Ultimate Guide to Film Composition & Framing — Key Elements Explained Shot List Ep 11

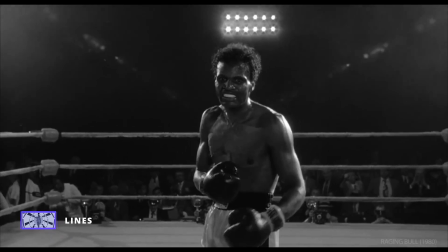In Raging Bull, Scorsese uses the ropes and lens flares to point directly at Jake's opponent.
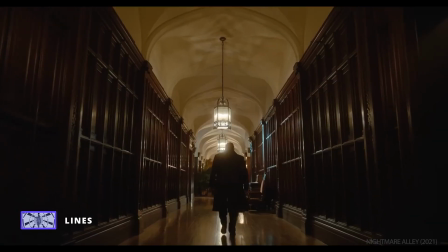Lines in composition create a sense of direction and mood, and when combined,
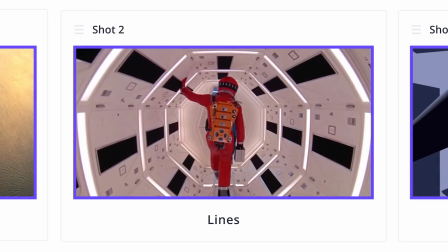they create an entirely separate element of composition: shapes.
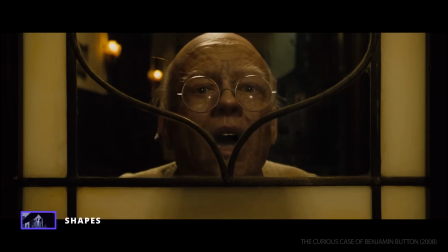Shapes make up our visual reality, so it's no surprise that they are important in composition.
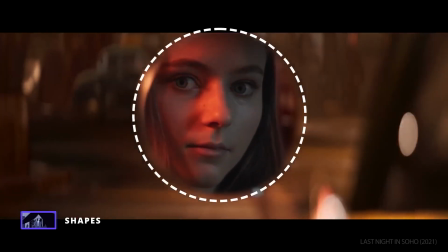Triangles, circles, squares all bring a kind of visual unity to the image.
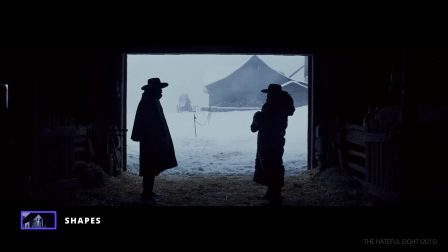A clean geometric shape can add a tidy and satisfying feeling to a frame, as if everything is in order.
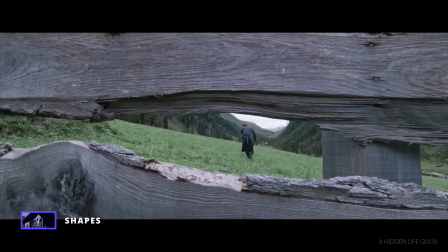Whereas irregular or organic shapes can feel more natural or even chaotic.
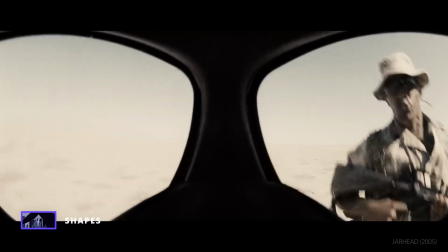Swap it! If you don't pick it up, I'm gonna shoot you in your foot! Shapes can also create Move it!
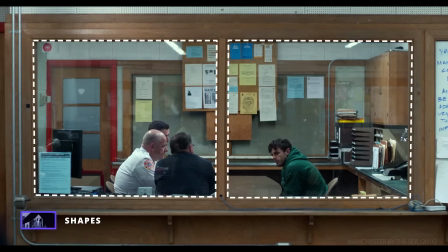frames within frames, giving the viewer a smaller area of focus within an image.
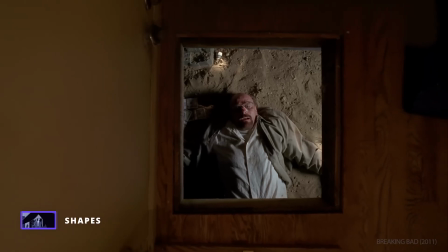These secondary frames can evoke anything from claustrophobia to comfort,
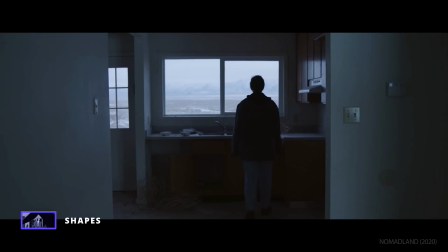all depending on the shape, where it's placed, and the context of the scene.
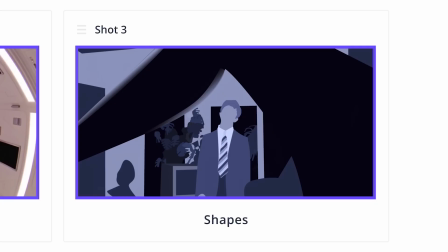Shapes are used to build structures, but our next elements have more to do with sensations, textures and patterns.
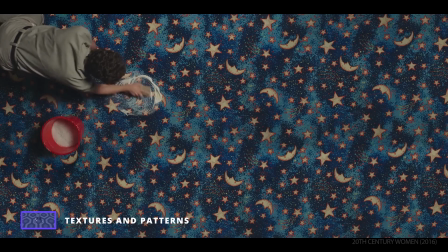Like shapes, textures and patterns also help shape and inform how we read an image.
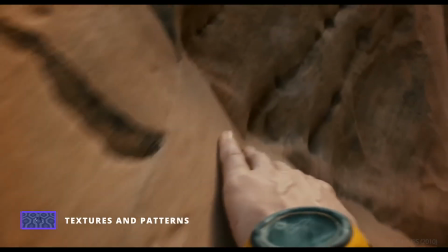Every object has a texture, smooth, patterned, or somewhere in between.
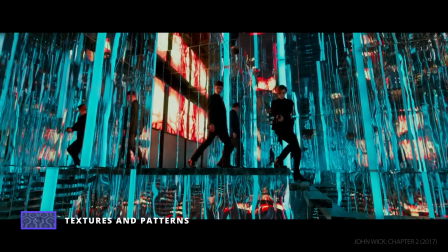Texture is often achieved through the collaboration between cinematographers and production designers.
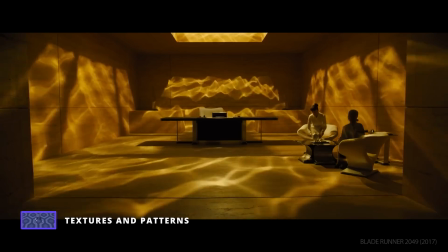Even light can add different textures to an image.
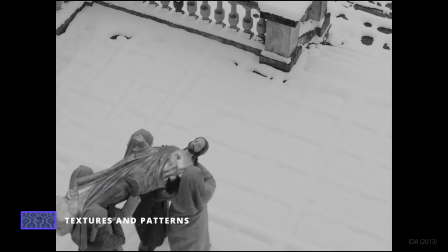Texture can be used to have a subject pop from the background or blend in.
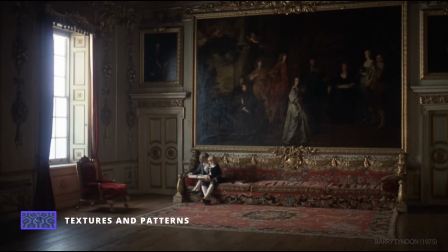Notice how busy the texture in this composition from Barry Lyndon is. Here, texture is used to create an ornate opulence.
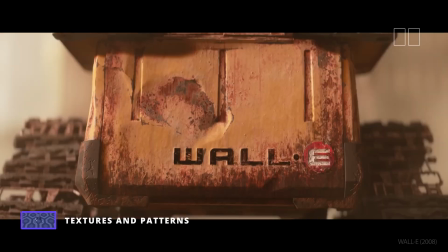Consider the juxtaposition of textures between Wally and Eve and how it informs their personalities.
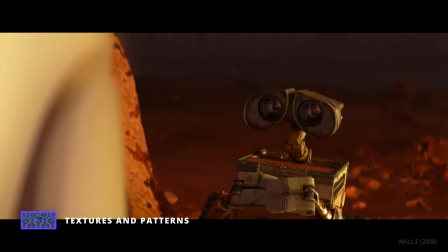Directive. Classified.
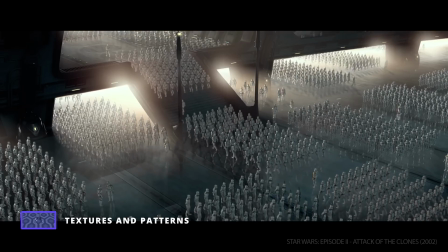Patterns also play an important role in composition. Power and control. Harmony.
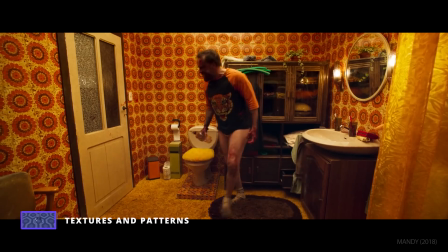Insanity. All ideas that could be suggested with simple repetition.
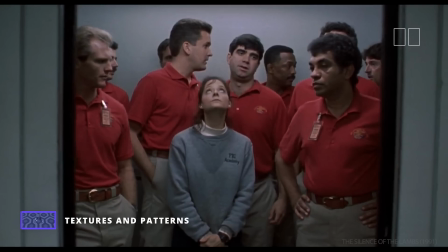And breaking these patterns can be just as interesting. Consider how the pattern is broken in this shot and what it might suggest.
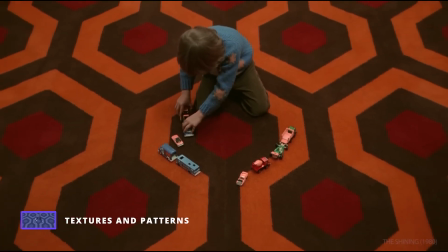Or how the carpet design in The Shining evokes a disorienting maze.
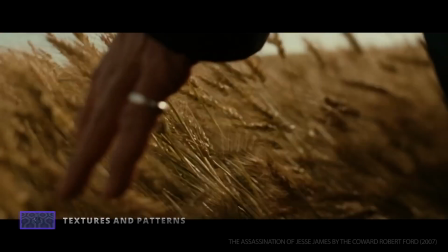Texture and pattern give the audience a more tangible connection to the imagery, and our next element adds dimension to the image.
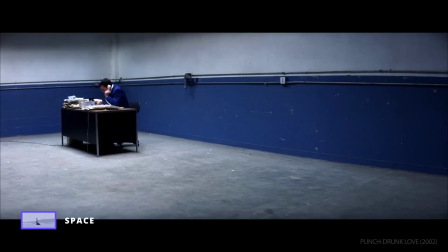Space. Space is crucial in composition, and it can be split into two categories, positive and negative.
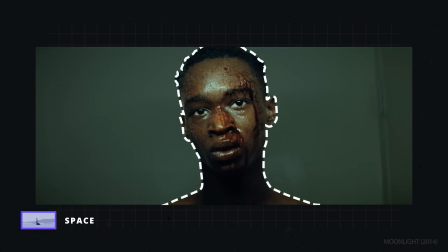Positive space is the area given to your subject, and negative space is the empty space around them.
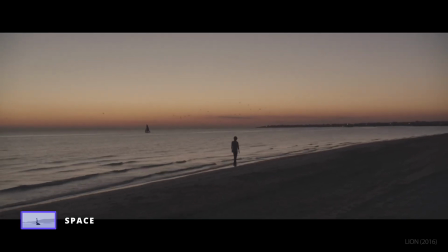The relationship creates various ideas or moods. The larger the object in the frame, the more importance it has.
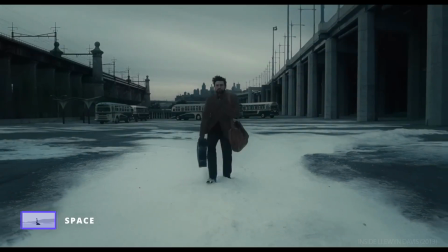From extreme wide shots that leave your subject isolated and vulnerable, to extreme close-ups that empower them.
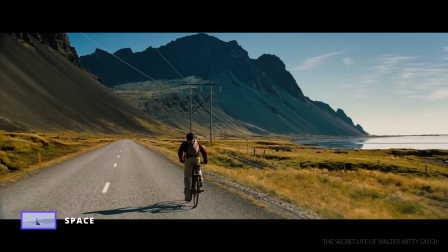Other than the amount of negative space, the location of it also matters.
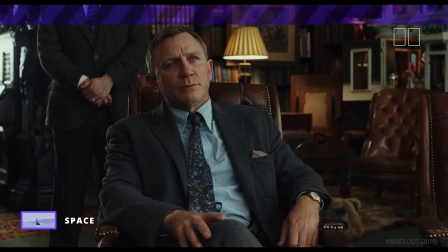Headroom is the amount of negative space above the subject's head, usually kept to a minimum.
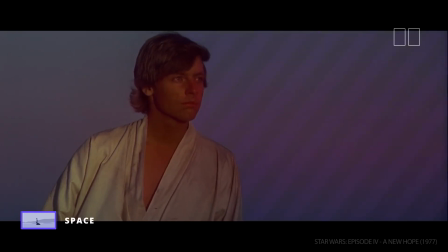Lead room, or looking room, is the amount of negative space in front of the subject, which is usually much more than the amount behind them.
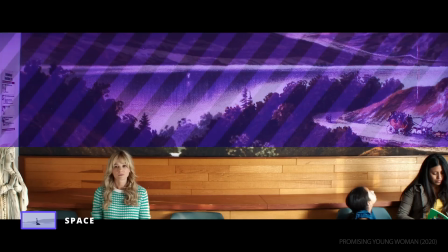But breaking these rules can be just as effective.
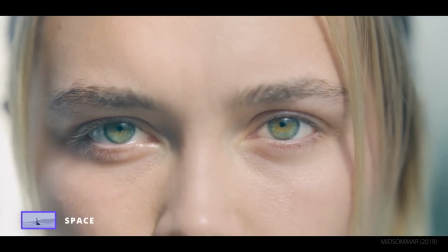Filling the frame is a technique that gives the subject most or all positive space,
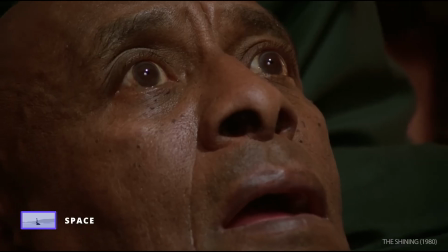a form of sensory overload that can create a sense of chaos. The opposite can be equally effective.
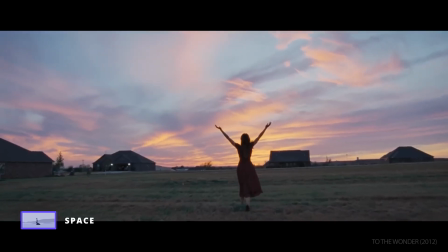A simplified frame can be soothing, or even sad.
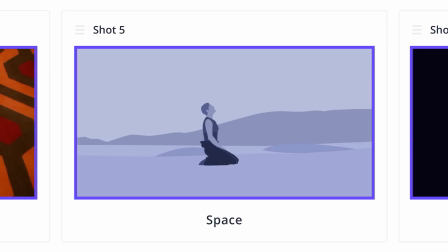These are all considerations of the 2D space of a frame, and in the next section we'll add a third dimension to our compositions: depth.
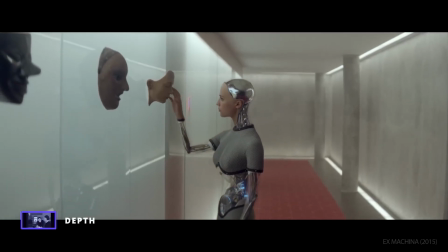Film is a two-dimensional medium representing three-dimensional space, and the best way to accomplish this illusion is with depth.
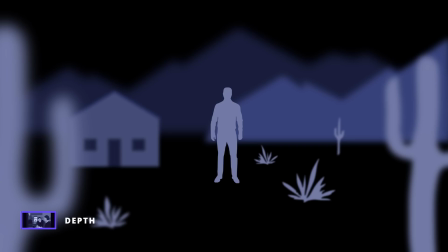We divide this space into three sections: the foreground, middle ground, and background.
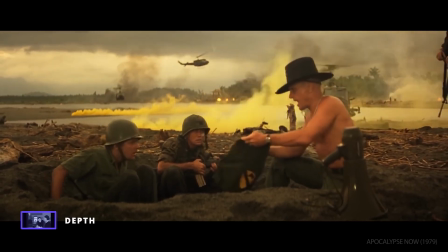Each of these planes can be used to layer compositions that create hierarchies of meaning and relationships.
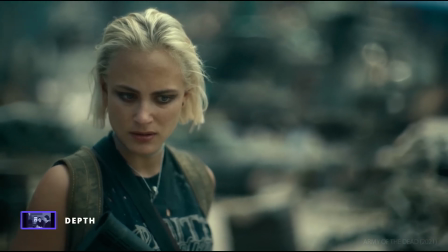Shallow focus isolates the subject from the other planes.
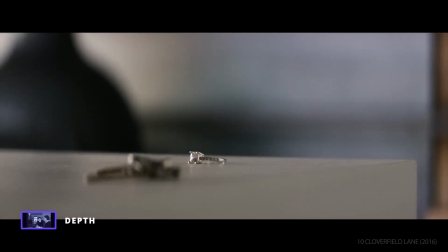If an object is in focus, our eyes will prioritize it, and changing focus during a shot draws our attention even further.
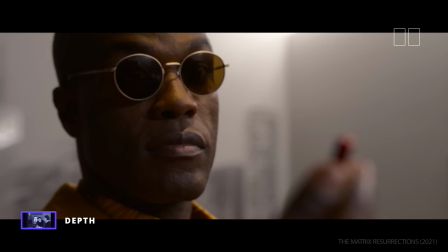In this shot, the pill is closer to the lens, but we don't focus on it until the camera does.
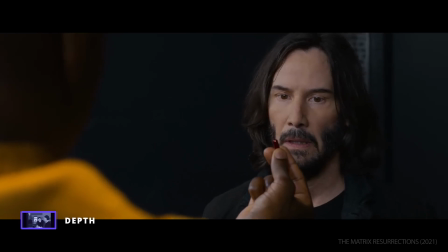Uh-oh.
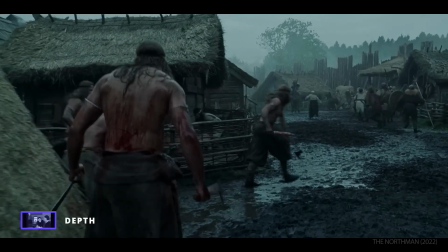Deep focus, referring to a large depth of field, allows for multiple layers of attention, as Citizen Kane pioneered.
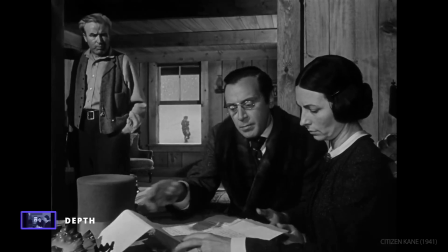My father has a right to.
Here, all three planes are employed to visually create a hierarchy of importance and power.
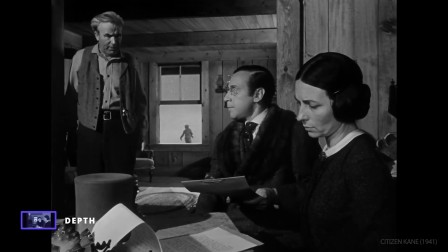The mother asserts dominance in the foreground.
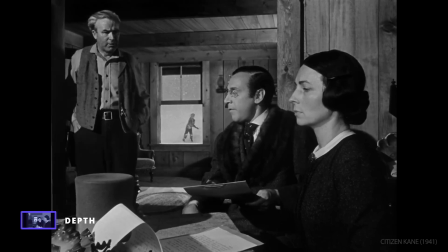The father flounders in the middle ground, while little Charlie plays innocently in the background.
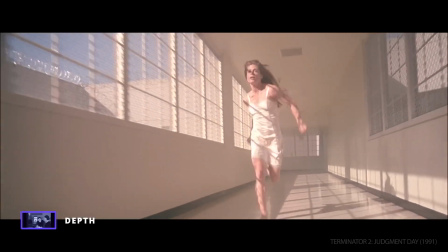Depth is an illusion that turns a flat image into an entire world.
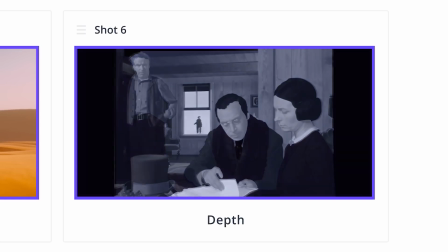The next element helps keep that world in order. Balance. No matter how you use space or depth,
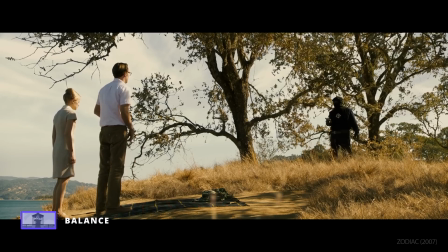The rule of thumb is that the frame should be balanced. A subject positioned frame right, with nothing on the left, feels imbalanced.
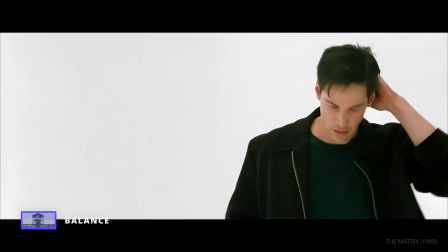The same effect can happen with a foreground subject with nothing in the background.
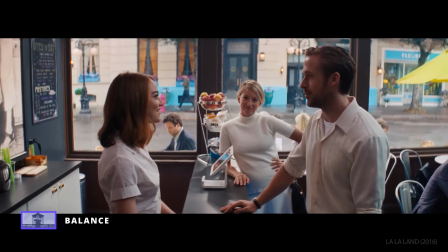One technique to maintain balance is the rule of odds, which states that when shooting multiple subjects,
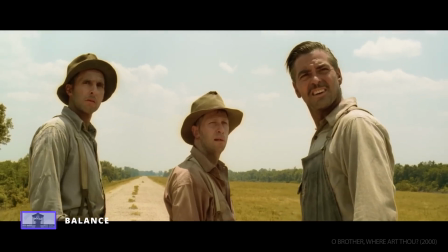it's more visually pleasing for the group to be an odd number.
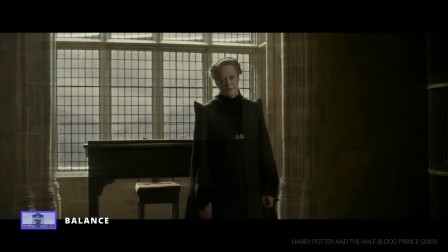Why is it, when something happens, it is always you three?
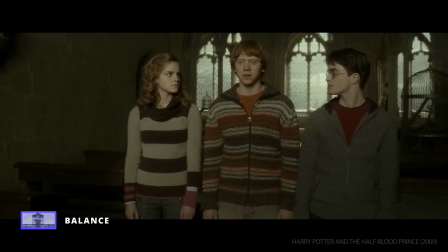Believe me, Professor, I've been asking myself the same question for 6 years.
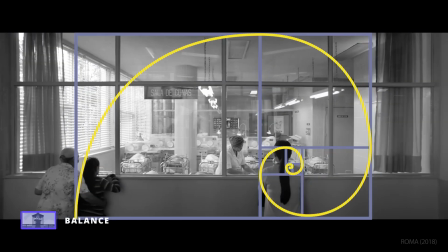The golden ratio also utilizes balance, and there are a few ways to use it in composition. Related to the Fibonacci sequence, it is a ratio of 1 to 1.618, otherwise known as the number phi. If we draw a rectangle using the golden ratio and continue to divide it with the same proportions, it creates what's called the golden spiral.
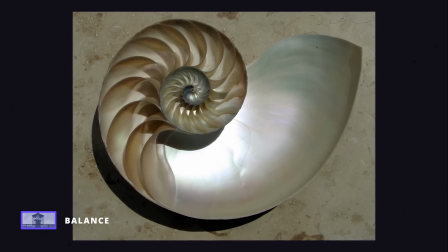We can actually find this spiral in nature, and it has become a common tool in composition.
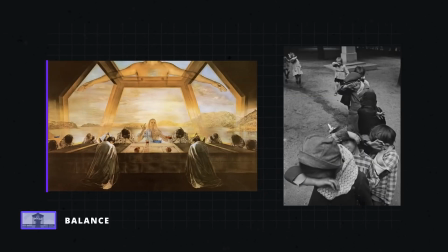Artists like Salvador Dali and photographers like Henri Cartier-Bresson have used the golden spiral to create a natural balance to their compositions.
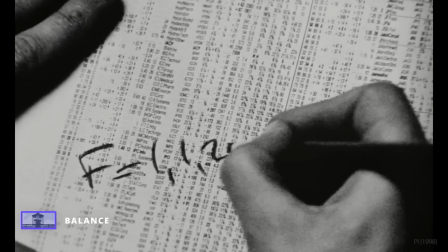But you don't need something this complex to bring the golden ratio into your compositions.
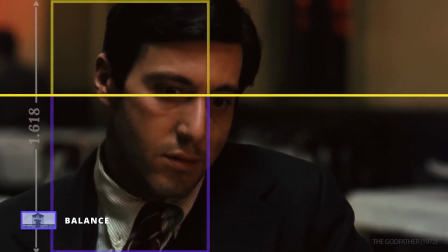If we take the height of a film frame and draw a line using this ratio, we find an ideal location to place a subject's eyes, or the horizon.
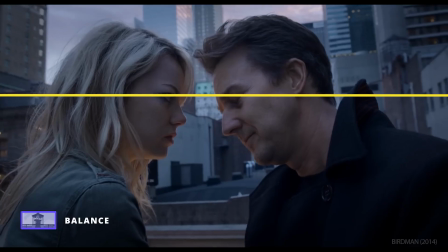In this way, the applications are endless. Balance can also mean symmetry.
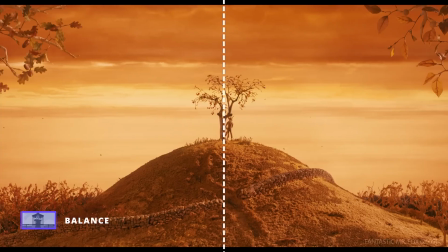Wes Anderson famously will often opt for symmetrical framing in lieu of the rule of thirds or the golden ratio.
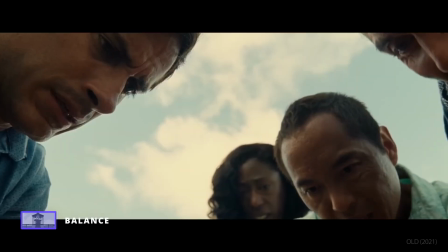Is that my belt?
Of course, there are times when you want to make an audience uneasy with an unbalanced frame.
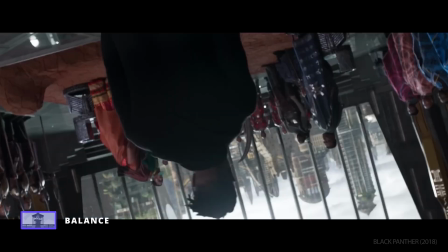Balance helps keep the image organized and stable. On the other hand, our next element can easily create instability.
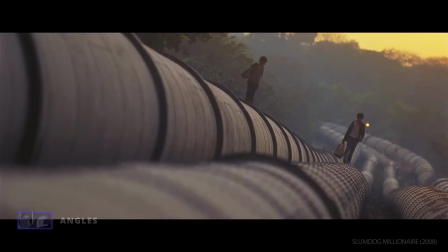Angle. One of the more underutilized elements of composition is angle.
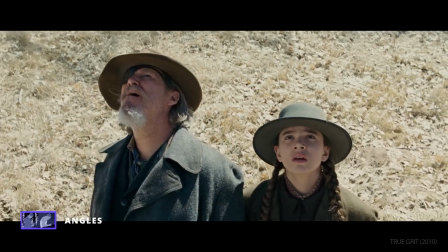Angle is perspective. It's about what we're seeing. It's about how we're seeing it.
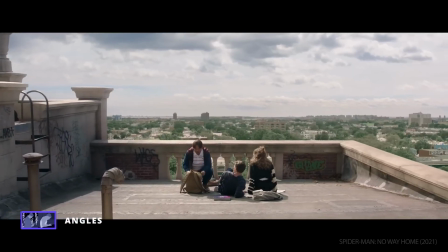Most compositions will keep the camera parallel to the ground, but there are many opportunities to switch it up.